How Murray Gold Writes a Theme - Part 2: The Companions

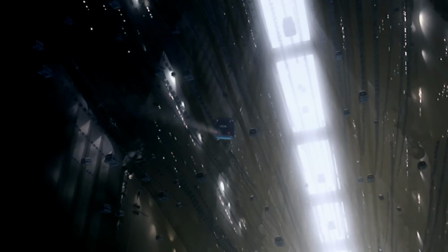251s
Before we rise up into this beautiful section,
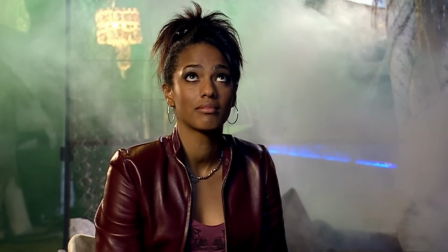255s
with the vocal line underpinned by the strings and brass, which shares some melodic similarities with Song for 10.
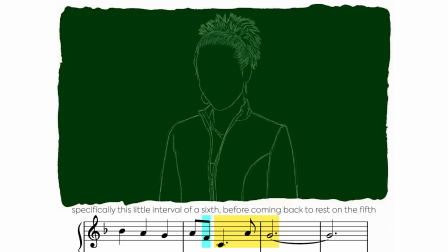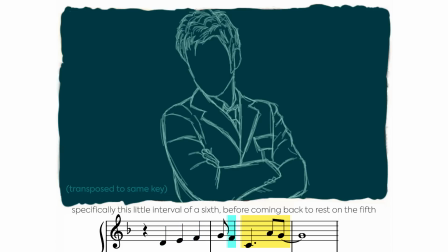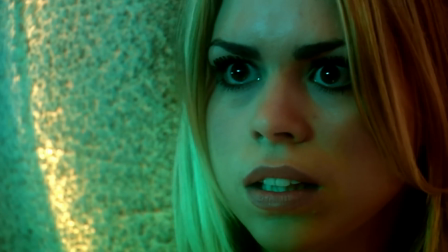273s
Unlike Rose's theme, which was used relatively sparingly throughout her tenure,
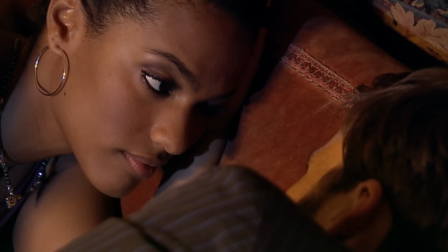277s
Martha's theme is used in almost every story of Series 3, and for her return in the Sontaran two-parter and The Doctor's Daughter.
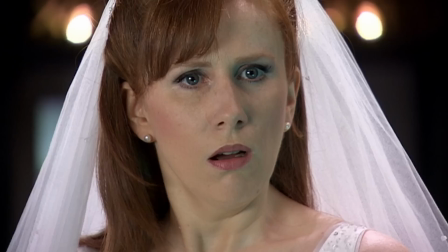290s
From her first appearance in The Runaway Bride, we are introduced to a very bold, bolshy, at times gobby character in Catherine Tate's Donna.
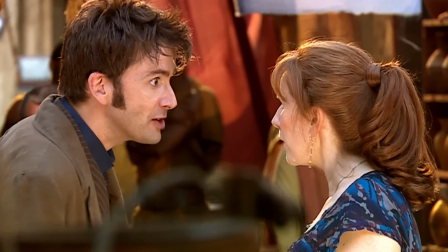299s
Despite being completely unafraid to speak her mind and often clashing with the Doctor, the two obviously adore one another,
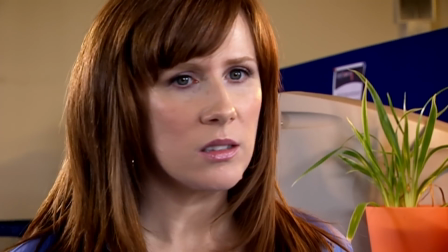306s
and this cheeky, at times brazen attitude is particularly apparent in her main theme.
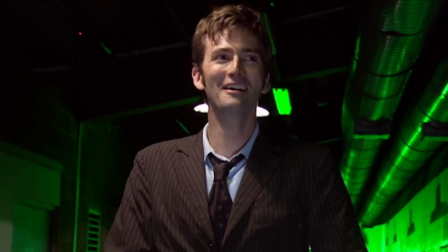312s
Donna's theme is a very fun, bouncy piece of music, accentuating that larger-than-life character.
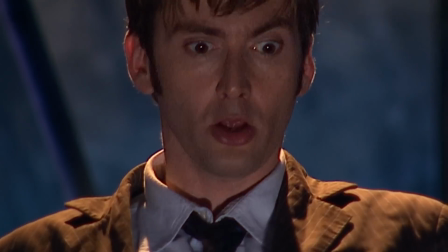319s
It's very slapstick sounding, fitting for the episode that it first appeared in.
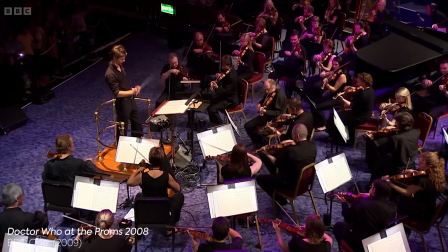324s
The piece is driven by its plodding double bass line, with jazzy flourishes from piano,
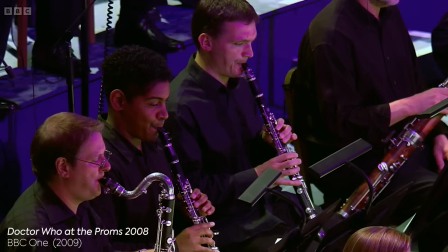329s
strings and brass, and of course that very over-the-top main melody to give it a kind of rumba feel.
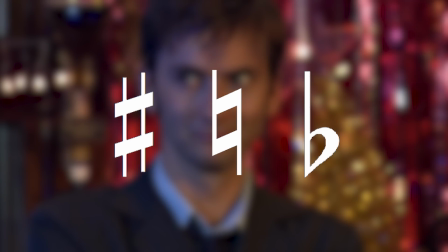336s
It features lots of accidentals, which are flattened and sharpened notes to give it that funny, comedic sound.
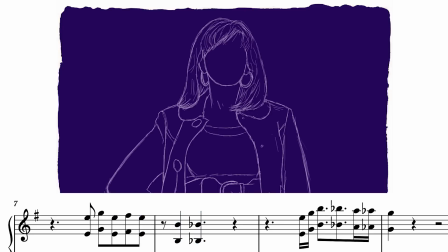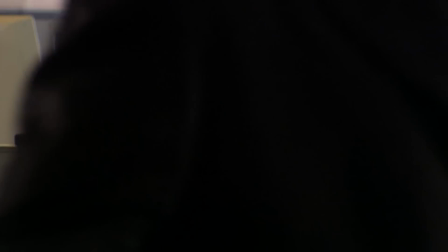350s
Halfway through we get more of a polka feel, with the syncopated accents in the bass line and the jazzy brass, keys and woodwind lines.
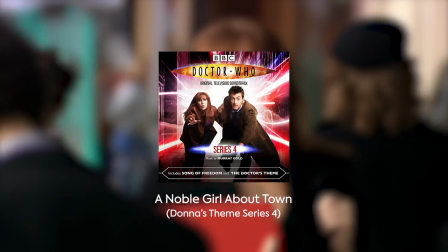358s
This theme gets a revamped version for Series 4. It's much the same theme but with more of a percussive element and a fuller arrangement compared to the original.
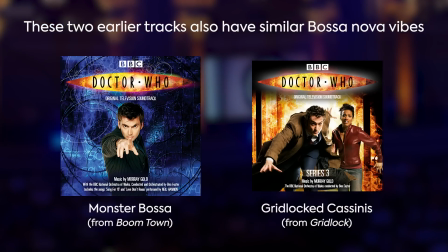367s
We get a bit more of a bossa nova feel with this version. It's generally only used for fun or comedic moments,
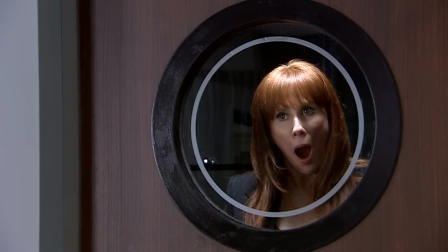374s
which some have suggested makes it weaker than the other character themes, as it's lacking in an emotional depth.
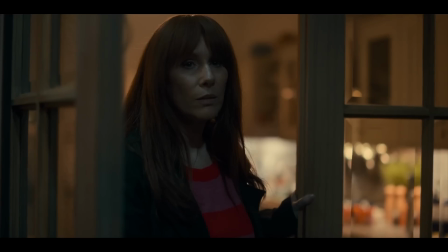381s
However, the main leitmotif is used in all three of the 60th specials featuring Donna, but in a much more subtle,
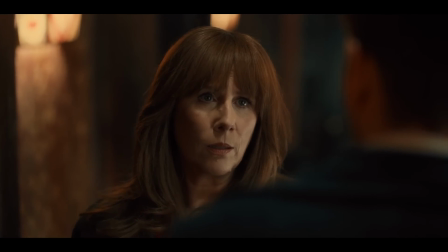388s
restrained manner, showing how the character has matured and grown since her time with the Doctor.
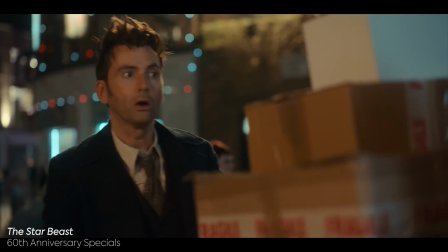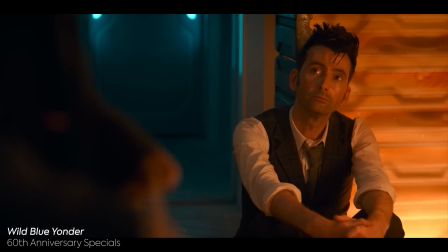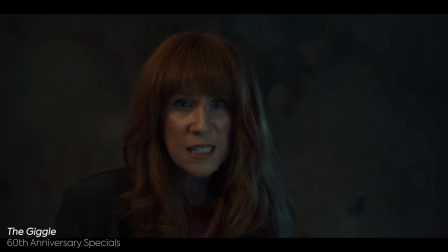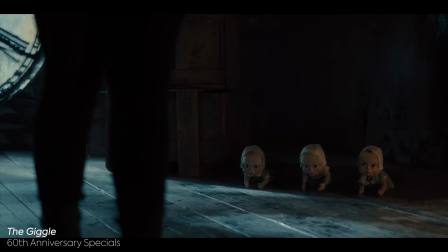412s
And for the final episodes of Series 4,
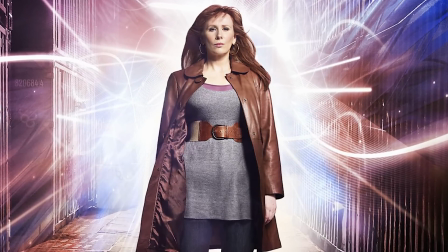414s
Donna gets a duo of heartbreaking pieces that score her two equally heartbreaking fates in Turn Left and Journey's End respectively.
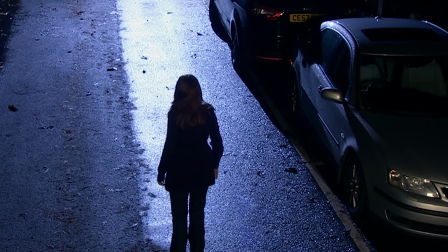426s
The Dazzling End uses an orchestral rock instrumentation,
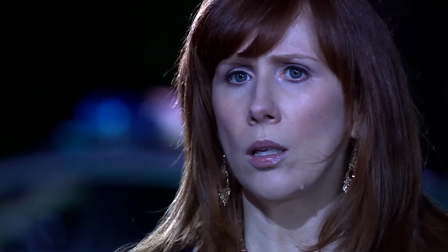430s
with a simple bass line and these electric guitar chord stabs creating a descending line cliché.
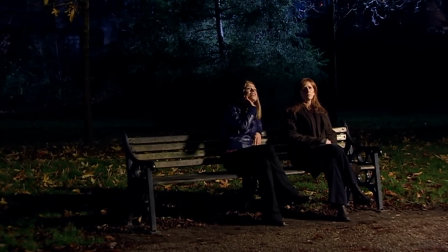436s
The guitar and bass double up to create this constant pulse along with the drum beat.
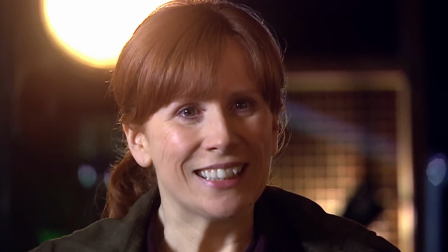441s
Then there are these gorgeous string lines
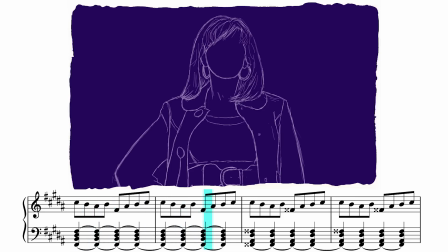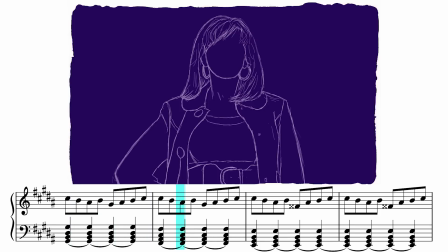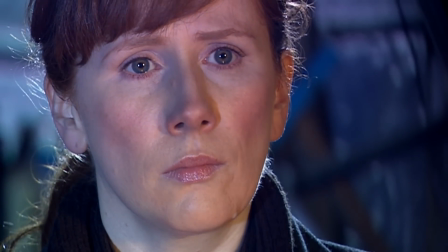456s
continue to build in dynamics with more parts being added in, growing even more majestic until its conclusion,
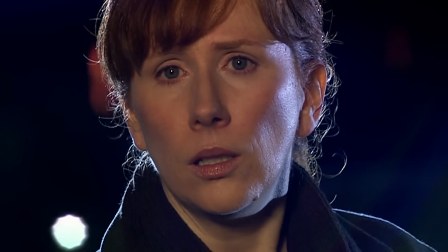462s
both tragic and triumphant,
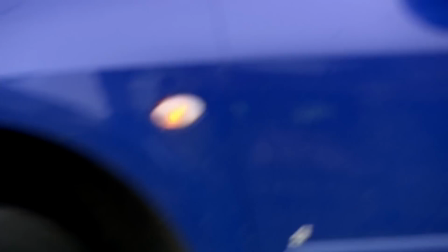465s
with Gold wanting to convey both the salvation and sacrifice of Donna that unfolds in the episode's conclusion.
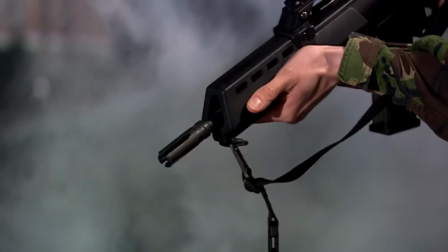472s
I saw someone say that Gold wanted this to sound like a Muse song, though I can't find a source for this.
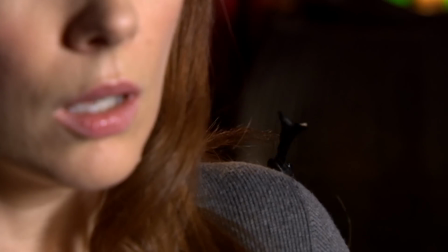478s
I do think that the band's sound is definitely an influence, and it works really well for the scene that it's depicting.
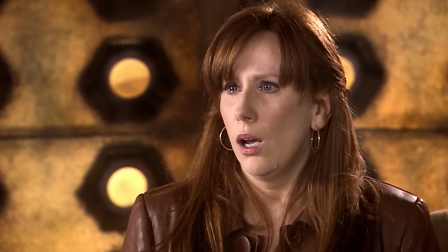491s
For Donna's actual goodbye, we get another orchestral rock instrumentation
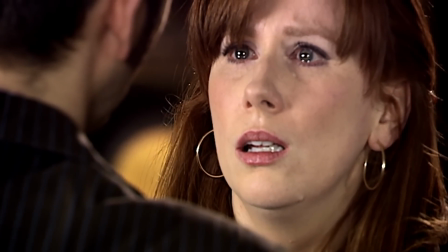496s
that first starts with these painful electric guitar chords and eerie whistling,
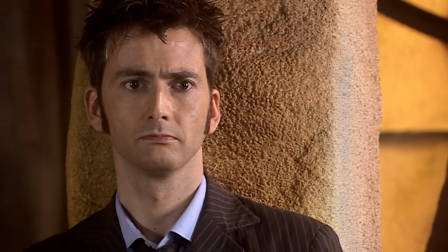501s
reminiscent of Doomsday.
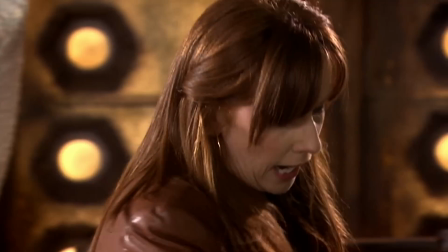504s
We get a percussion line kick in, symbolic of the fate that is marching towards Donna in her final moments with the Doctor.
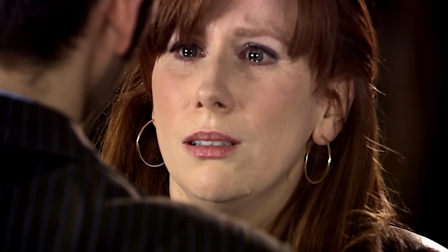513s
Melancholic strings rise up.
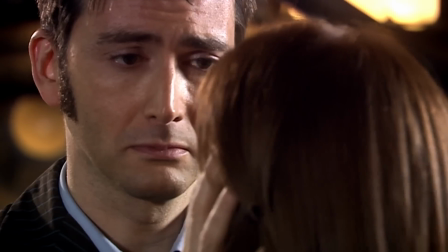515s
It's sad but also triumphant as we see all of Donna's greatest moments in one final montage before
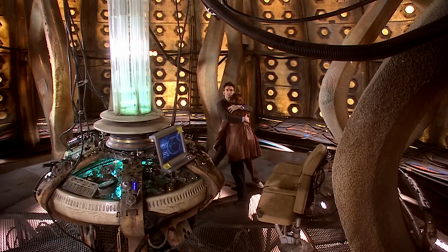526s
everything drops out and we're left with a heartbeat before a piano and strings coda that seems to echo the Doctor's theme,
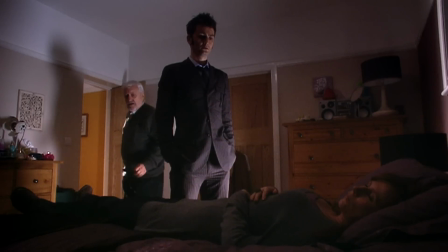535s
perhaps mirroring the Doctor half of the Dr. Donna leaving her, along with all of her memories of him.
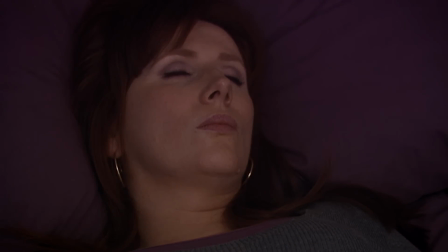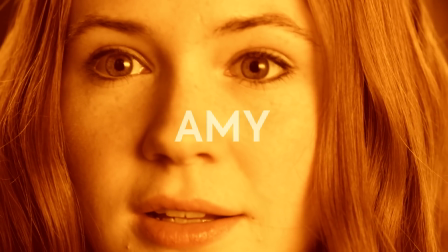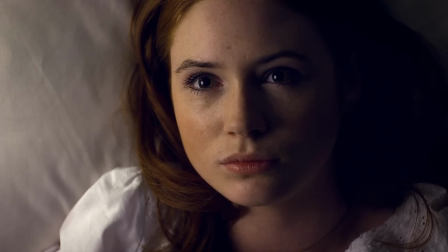551s
Series 5 is often described as the fairy tale season,
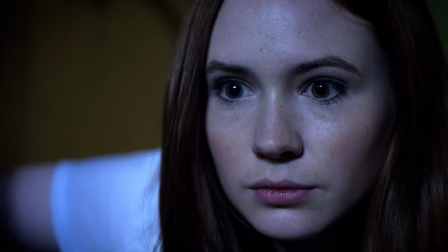554s
with the story of Amy and the Doctor having several parallels to that of Peter Pan and Wendy, and that tone is also reflected in Murray Gold's score.
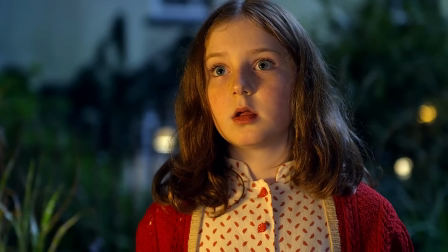563s
First meeting her as a little girl, the Doctor becomes an integral part of Amy's life, even in his absence,
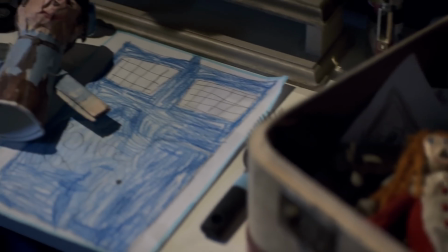569s
and that imaginary friend and childlike sense of wonder lives on in Amy through to adulthood.
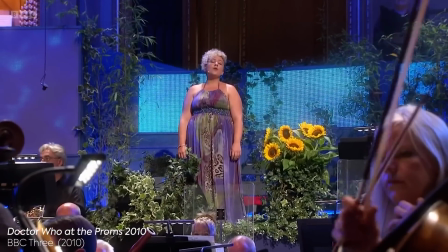575s
For Amy's theme, we return to the vocal, piano and string instrumentation of Rose and Martha's themes.
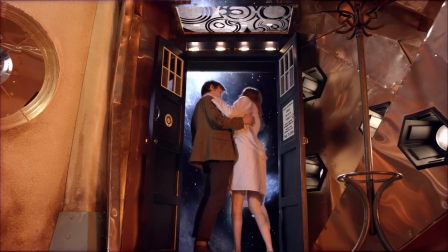581s
It has a very sweet, fairy tale quality, perfect for the character of Amy.
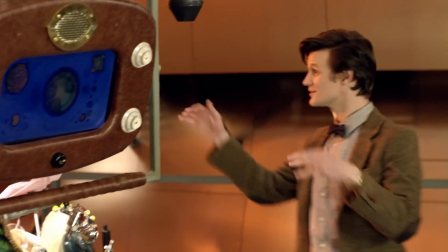586s
The main section has this feel of a lullaby, helped by that gorgeous vocal lead.
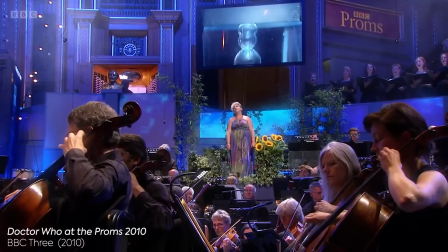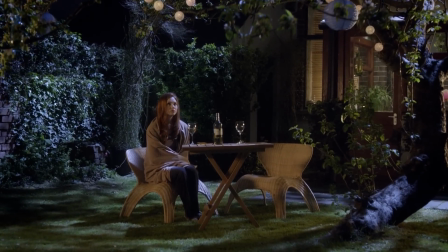599s
It intentionally shares stylistic similarities to Rose's theme, as Gold says in the liner notes for this season's soundtrack album.
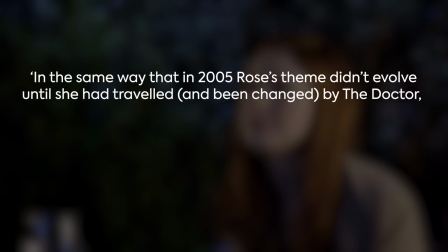607s
In the same way that in 2005 Rose's theme didn't evolve until she had travelled and been changed by the Doctor,
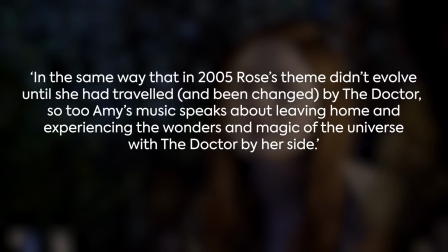614s
so too Amy's music speaks about leaving home and experiencing the wonders and magic of the universe with the Doctor by her side.
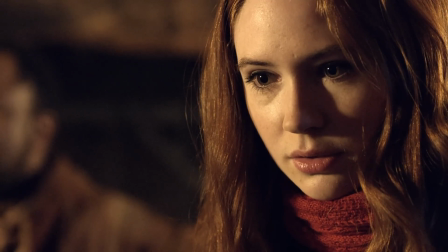622s
Around 2/3 of the way in, we move to a slightly darker section,
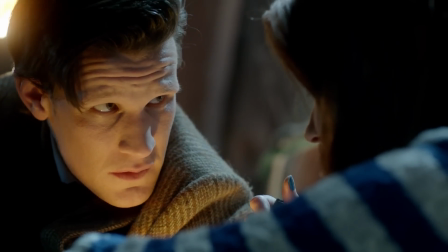626s
utilising the piano arpeggios from the Madman in a Box, but with some of the notes flattened.
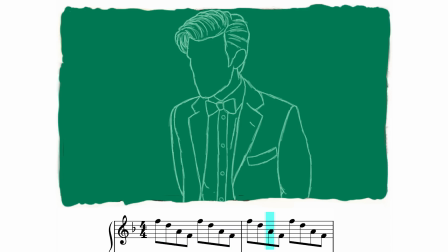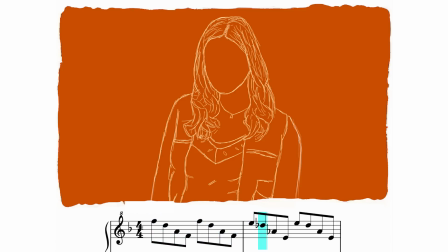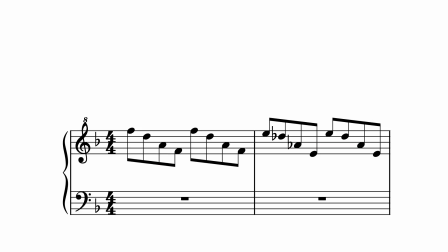644s
I think what's happening here is a switch from F major to F minor, but if that's not the case, I'm sure that someone with much better music theory knowledge will be able to correct me in the comments.
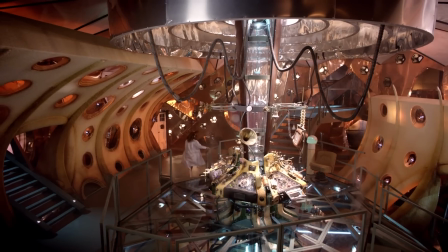655s
Interestingly, this piece wasn't used until The Beast Below, in the post-title scene of Amy floating in space,
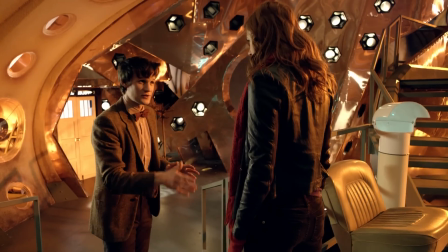662s
and despite this being her main theme, there is one that is more frequently used and more commonly associated with her.
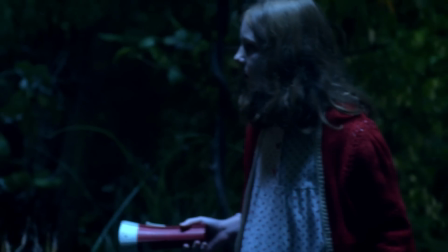671s
First used as a theme for the child version of Amelia in the 11th hour, this theme would crop up a lot throughout her run on the show.
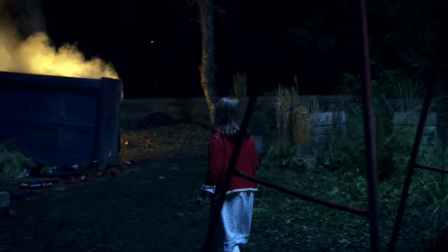679s
Again, Gold doesn't hold back with the fairy tale vibes,
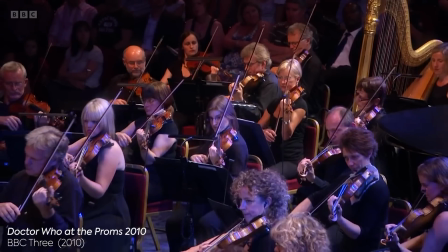682s
glistening chimes and lullaby vocal melodies over a soft bed of dreamlike strings, really homing in on that childlike innocence.
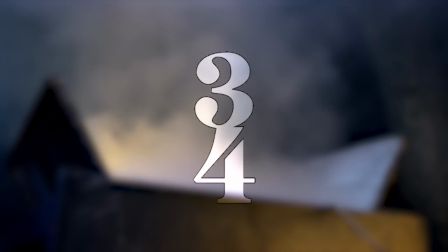691s
The first section is again in 3/4 time at a nice steady tempo that feels as though we're drifting, swaying in the breeze.
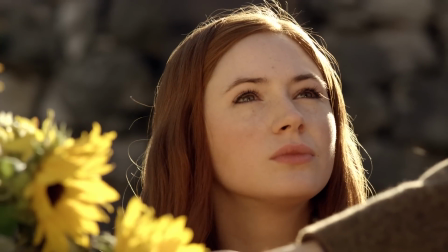699s
Whenever I hear these first few seconds of the track, I can basically hear that soft rattle of the windmill in young Amelia's garden.
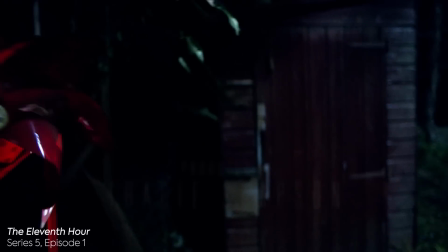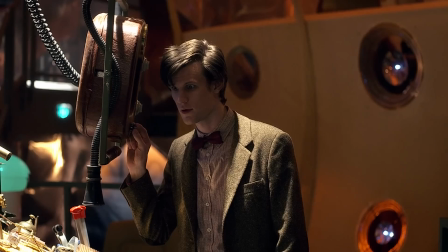712s
Then, after some ominous chords, we get the repeated descending scales that begin to build, getting higher in pitch.
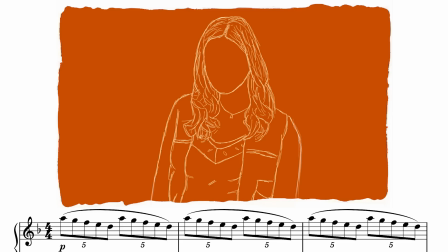721s
As with the Madman in a Box, it uses these cascading piano melodies that evoke that sense of falling down the rabbit hole,
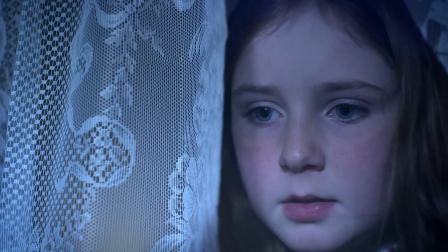728s
or perhaps a little blue box falling down to earth.